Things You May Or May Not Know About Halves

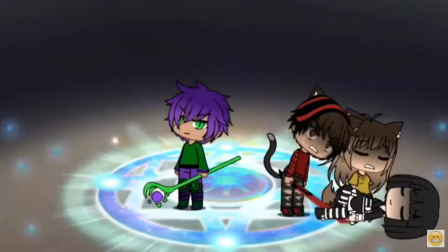41:46 Also, if you were wondering what Pierce is sort of like the demon from episode one, I guess. He doesn't have horns or a tail, because that's a natural instinct, I guess. I don't know.
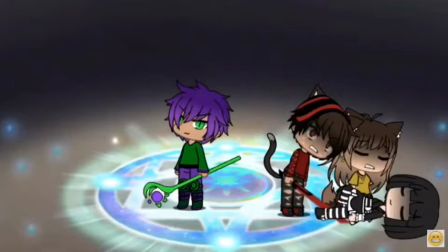42:02 I kind of realized that I forgot to add horns and a tail, but I'm like, you know, he's just gonna be like that demon from the beginning, you know?
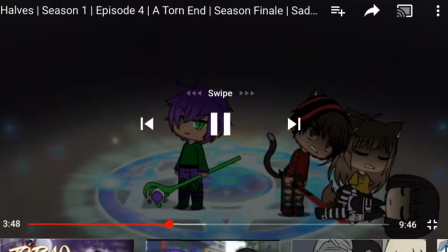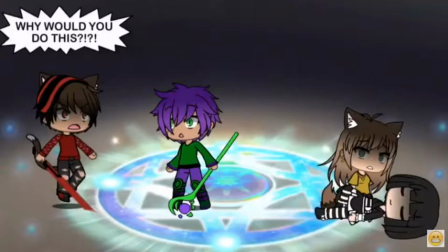42:15 So, Kaito can fly when he's like that. When he's mad, upset, frustrated, stressed. He starts yelling at Pierce, like, he's like, at this point, you could tell that he's boiling angry, you know?
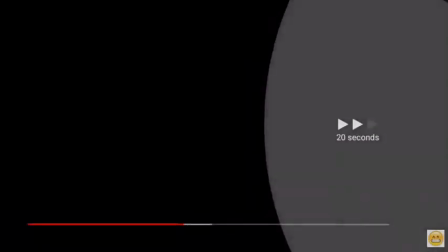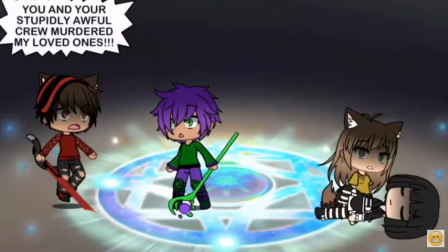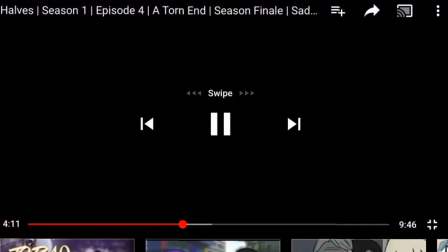So what they do is Amber and Kaito do some teamwork, yeah. What Kaito does, he like throws it. So wow.
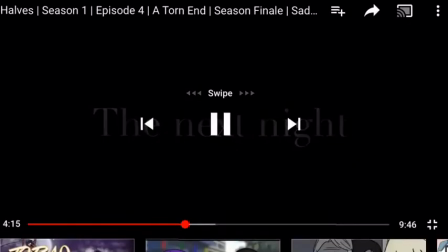43:05 The next night.
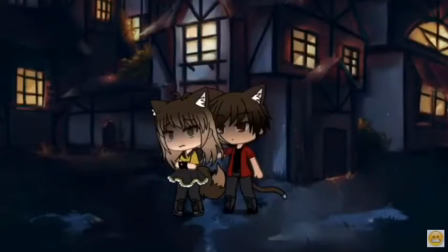So this is going into the music video part. I started laughing when I was watching this.
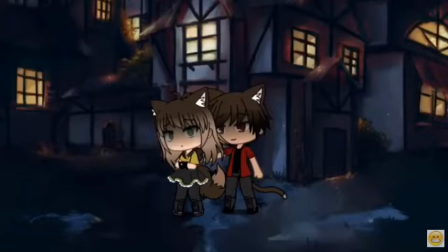43:19 Because I'm like, it goes from so intense and dramatic to just calm and sad and peaceful. I'm like, what am I doing?
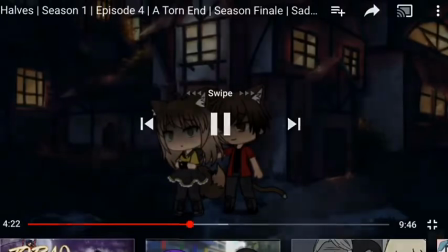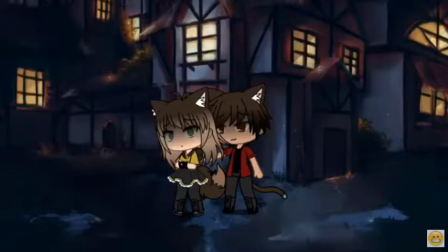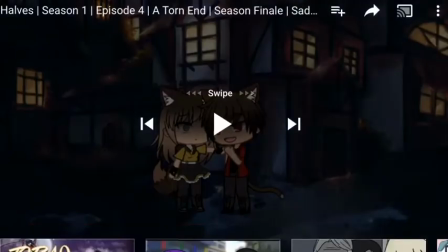43:49 Let's not get ourselves copyrighted. Anyway, so it gets all awkward. Hold on, I can watch this part.
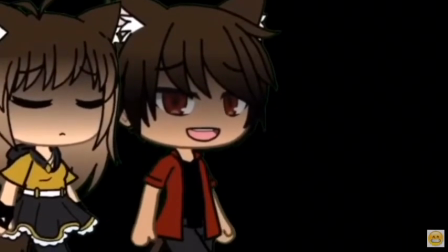43:55 'Cause I don't ever wanna close my I really liked it when they were.
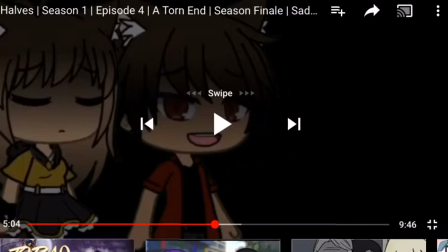44:03 Because what I had to do is I had to screen record individually Amber and Kaito and then put them on Kindmaster, and then I had to just zoom in so the watermark isn't showing. Life hacks, people. And so, yeah, I had a perfectly good walking scene, even though some parts of the green screen from behind them are showing.
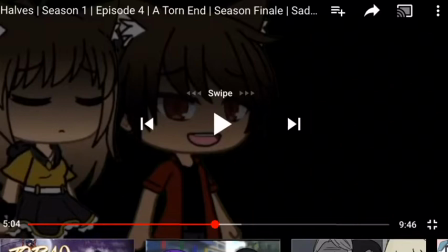44:23 And there is some weird, like, glitchy things going on in their hair and stuff.
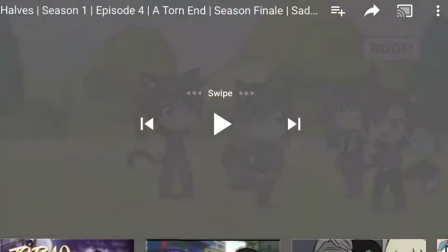44:32 So here they're having flashbacks of their past. I really wanted to make flashbacks of when Kaito and Amber were younger, so they could just, you know, like when they were,
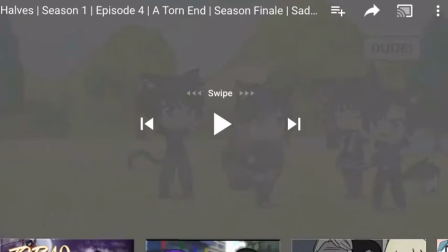44:48 I really regret making these flashbacks, but I really wanted to show what happened in the episodes and how much has changed since then. And I'm like, should I make them as, like, you know, younger kids and being with Yoko? Because, like, It just seems like the most reasonable thing to do.
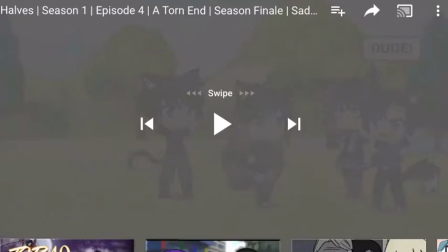45:07 Common sense, people. So, I'm a little bit disappointed in myself again. I'm ashamed of myself. I could have done something way cooler than just showing random flashbacks of old episodes, which is probably boring people out of their minds.
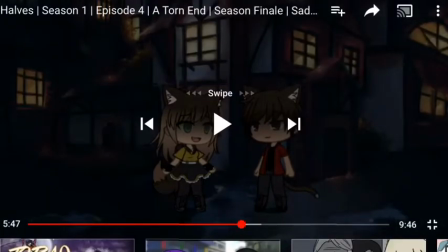45:31 Yeah. So now Amber starts singing. This is great. Wow. This is amazing.
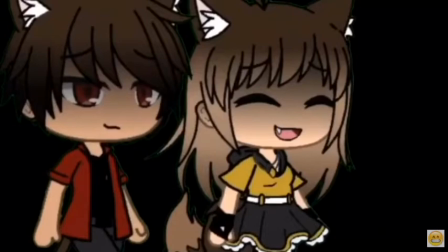45:39 Once again, the walking scene is beautiful. I love it. Even though there's some parts that I wish weren't there.
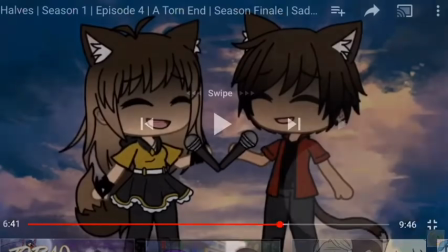45:51 So they start singing. Yeet.